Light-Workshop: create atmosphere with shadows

So what I'm trying to explain is just that I'm trying to take advantage of everything I find in my own environment. So one other thing about these stone things, they're really heavy, so you can really stretch the background without having anything falling. And about the lights, I used 3 Dedolight DLHM4s for this video. The first one I set is the backlight. And one thing very good about Dedolights is that you can have a really focused, clean beam of light on the subject. And that gives a really clean, defining edge to the subject, which I really like. And the other thing that is very good, that because I'm in a living room right now, I'm in a living room with white walls. It is very important to control the light, because any spill light, any stray light is just bouncing everywhere. So the lights really help me to focus the lights on the places that I wanted them to be. So for the backlight, I set it up and I look at my camera, and what I realized is that
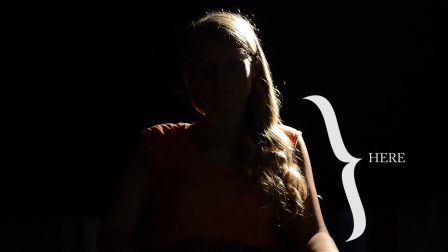there is a lot of glare on the shoulder, and for me it took the attention of the audience. I want the audience's attention on the upper part of the body, in this case the head. And so I had to find a way to reduce the light on the shoulder, but at the same time I wanted to keep the directionality of the light. I didn't want to diffuse the light with putting anything in front of it, any kind of diffusion or any kind of ND gel or something. So I end up using scrims. I used half scrims. What is a scrim? A scrim is a wire mesh, and half scrim is, as the name suggests, is just like a half mesh.
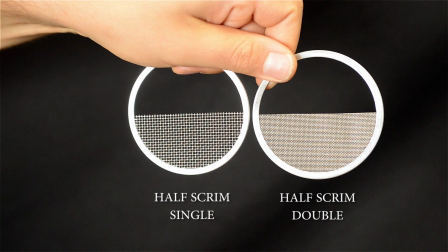The upper part of it is have nothing, just light can pass through it.
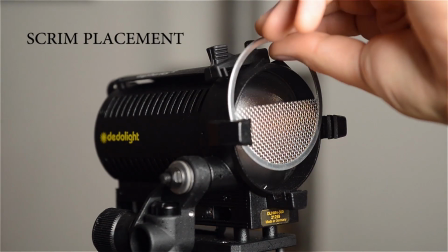The lower part is just blocked by a wire mesh. What it does, it lets you to reduce the intensity of the light without just like dispersing the light, or just like losing the beam quality of the light. So you can still beam the light as you want, but you can reduce the intensity of it. So with the help of these half scrims, I was able to reduce the intensity of the shoulder, and I got the result I wanted. My second light is again a Dedolight DLHM4s.
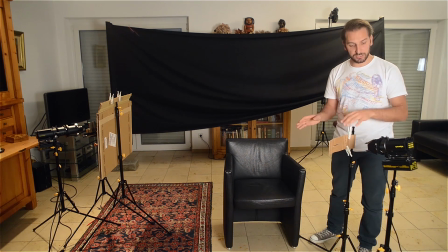This is just a cardboard. What I did with this light, I just used this light as a catch light,
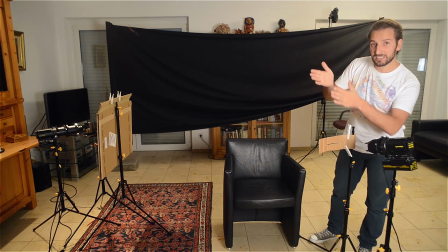and also as a scan, to give a scanning effect with light, as you can see it on the video.
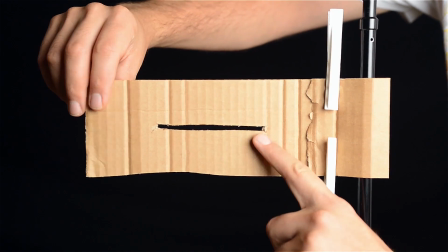I just cut a slit on an ordinary cardboard, and I have like laundry clips here.
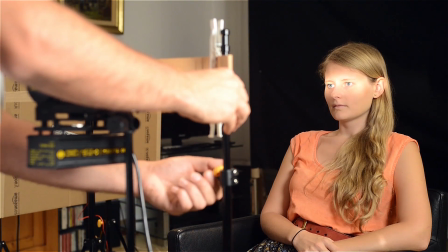I just have it on a light stand, and I just put it just to give a slit of light on the eyes of the subject.
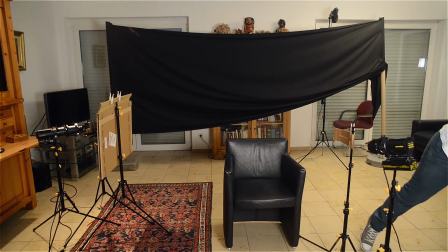And else than that, here I have another cardboard.
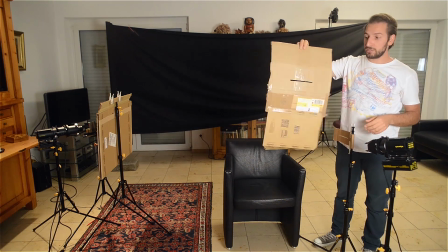This one is, as you can see, much bigger, and this has another slit on it.
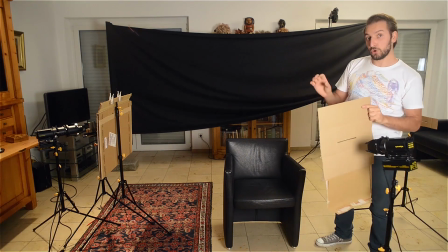What I did with this, I wanted to show the subject, but just parts at a time.
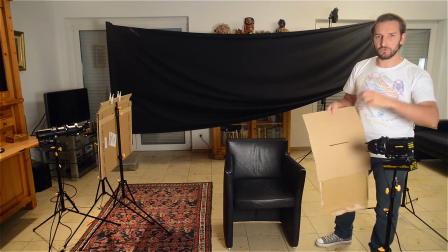So instead of having different angles, different shots for every part I want to reveal, I just wanted to have one shot, but just showing different parts.
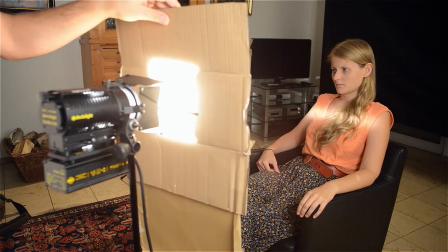So what I did, I just like pull this slit of light back and forth,
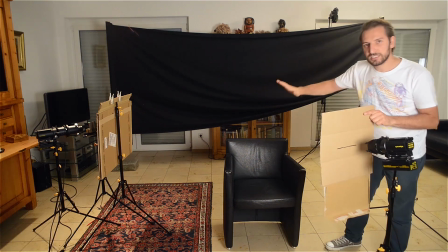up and down, and it just gives a scanning effect on the subject.
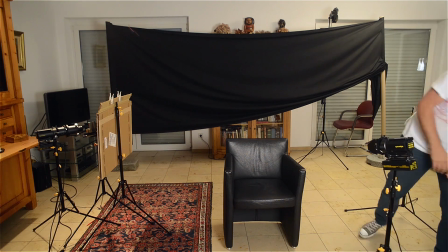And now I can talk about my last light.